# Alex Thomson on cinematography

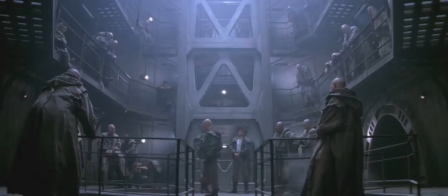You notice in these sequences that the camera is very close to the ground,
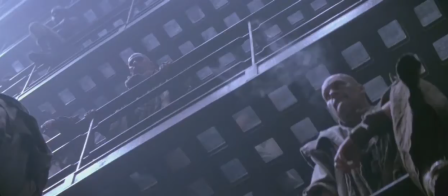so that the ceiling becomes more important than the floor, and one is shooting kind of up people's nostrils, which is quite unusual,
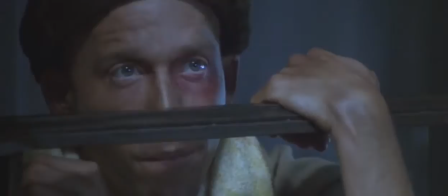and this was an approach that David Fincher wanted, which I think is terribly effective indeed,
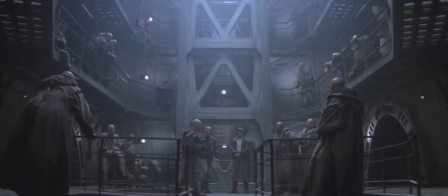and makes it more distinctive than the other three, rather, in my opinion.
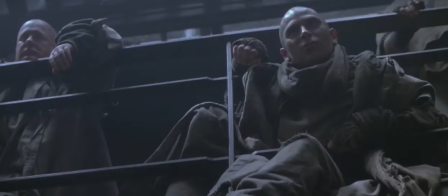I tried to keep it fairly shadowy so that it looks
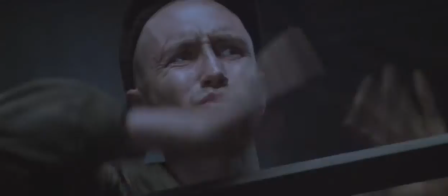moody and where I could I brought the light from the top because it's unusual for the light to come from the floor but
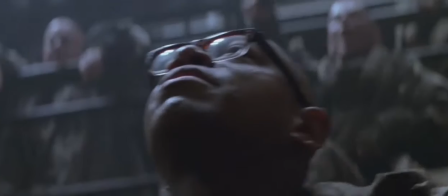one had to be careful about it obviously.
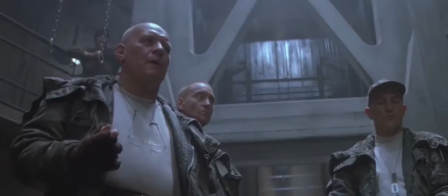The difficulty was getting light into the eyes so that we could see what the actors were thinking but not at the expense of the mood.
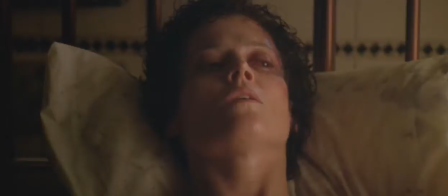David was entirely in control from the very, very beginning. He put his stamp on it.
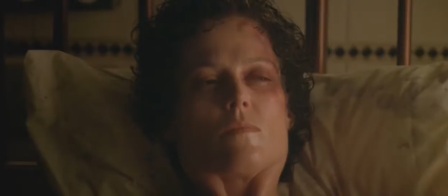He was the director and nobody ever questioned it, you know. He was completely in control of the set.
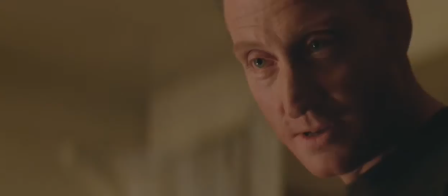And everybody kind of hung on his words, you know. He was definitely, there was no weakness in it at all.
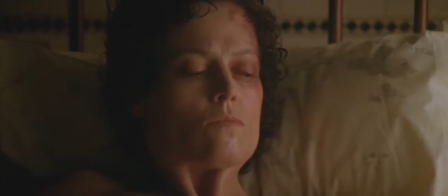He was very, very confident in what he was doing and wouldn't be swayed, you know.
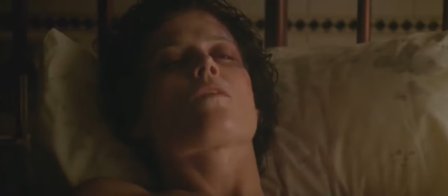He had this vision and that was what he was going to do. And he came under quite a lot of pressure from 20th Century Fox, you know,
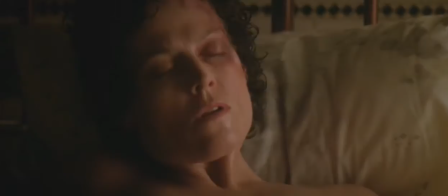to kind of hurry up or do it the quickest way or the most expedient way.
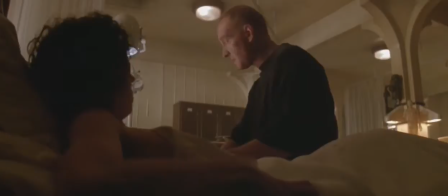But he wouldn't listen. He would do what he wanted to do, quite rightly, in my opinion.
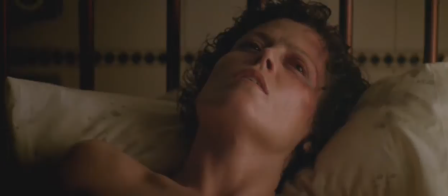As I say, his compositions are marvellous. And the use of the frame and so on.
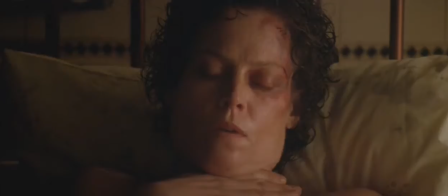David had been a cinematographer before he became a director. So he knew lighting.
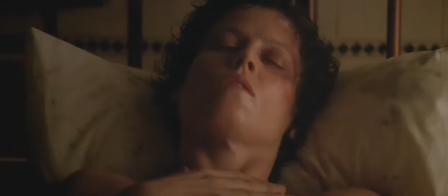He knew what was good and what was bad. That's not to take it away from David Worley, the operator.
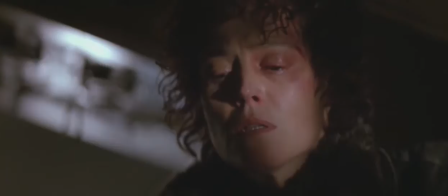He also, I mean, his contribution was enormous as well. Most of the sets had ceiling some because we saw the ceiling so often,
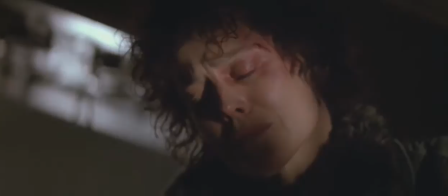so one used to have to hide the light where you could, you know, to the most effect, best effect.
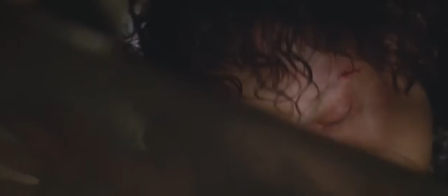Just going in and out of light with,
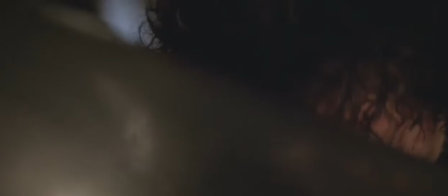I put a cocalurus on the lamp so that what a cocalurus is is a shape,
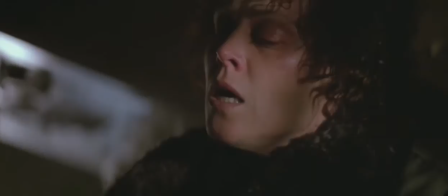it's just cut out on a piece of wood. so that it creates little patches of light that she goes in and out of.
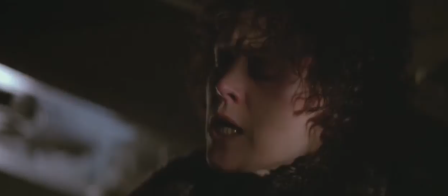Sometimes it doesn't work because the actors are concentrating on what they're saying, on the dialogue,
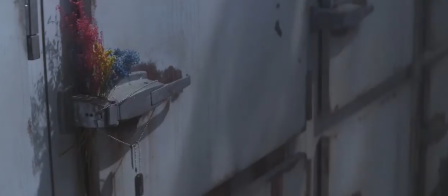and they forget to find the light on their faces.
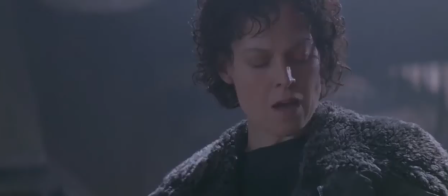The light coming from the top is a 7K Zenon lamp, which gives you very straight beams, which I thought would be quite a good idea.
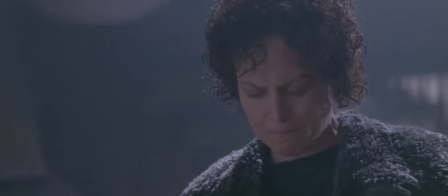I shot it up through a mirror because you can't tilt them down at all otherwise a condenser burns,
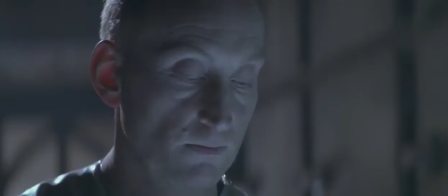but we had a mirror above the set and I shined it from the floor onto the mirror.
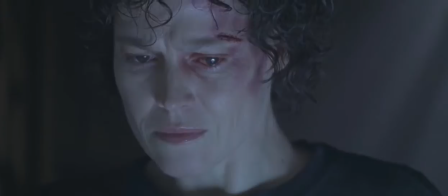Some people think that it takes longer to light because it's a wide screen and because it's
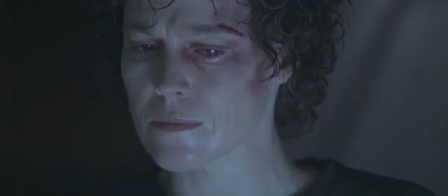in the scope the lenses are slower than they would be normally with just an ordinary prime lens,
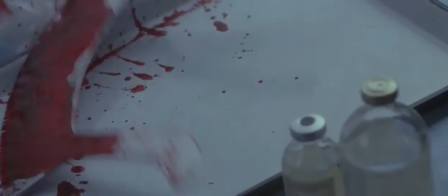but I don't find it that way at all. I think it's...
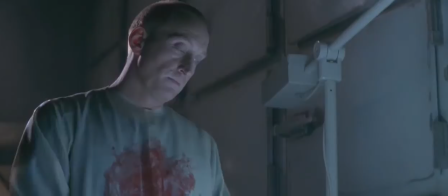I generally shoot at about f4 anyway. A lot of people like to shoot wide open, but I don't.
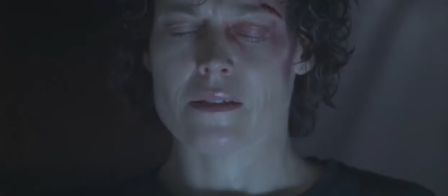I like the depth of focus that one gets at 4, 5, 6.
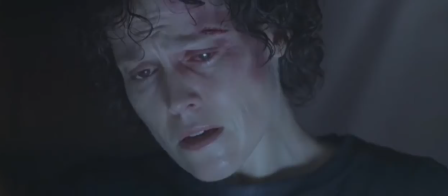And I don't like to see two shots where one person is sharp and the other one is blunt, you know.
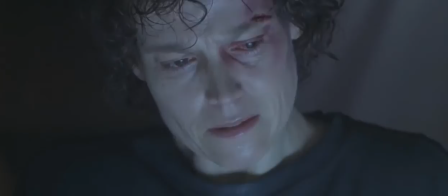But I've never found it a problem to light to the cinemascope demands.
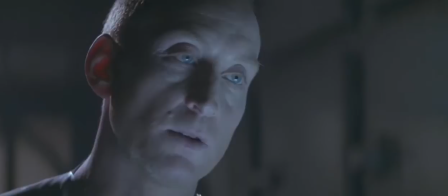I actually found a fitting which they use in
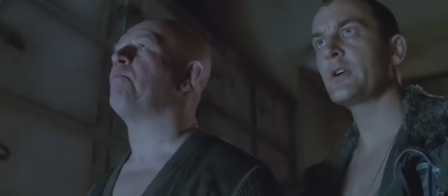operating theatres for surgery and so on.
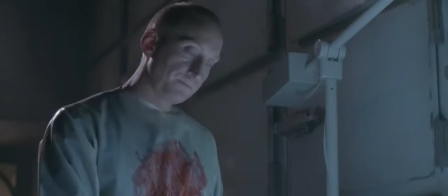I could never get it in the picture unfortunately, because they played it against the ball, you know.
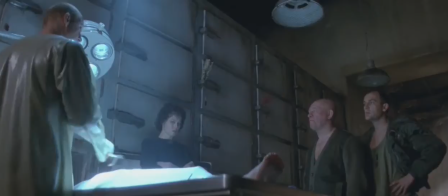I think when we cut wide at it we see it whenever that happens.
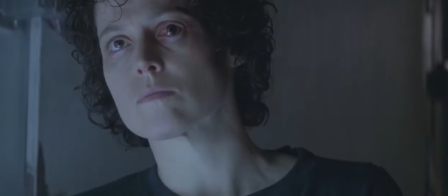There you go, there's the white, there's the old lamp.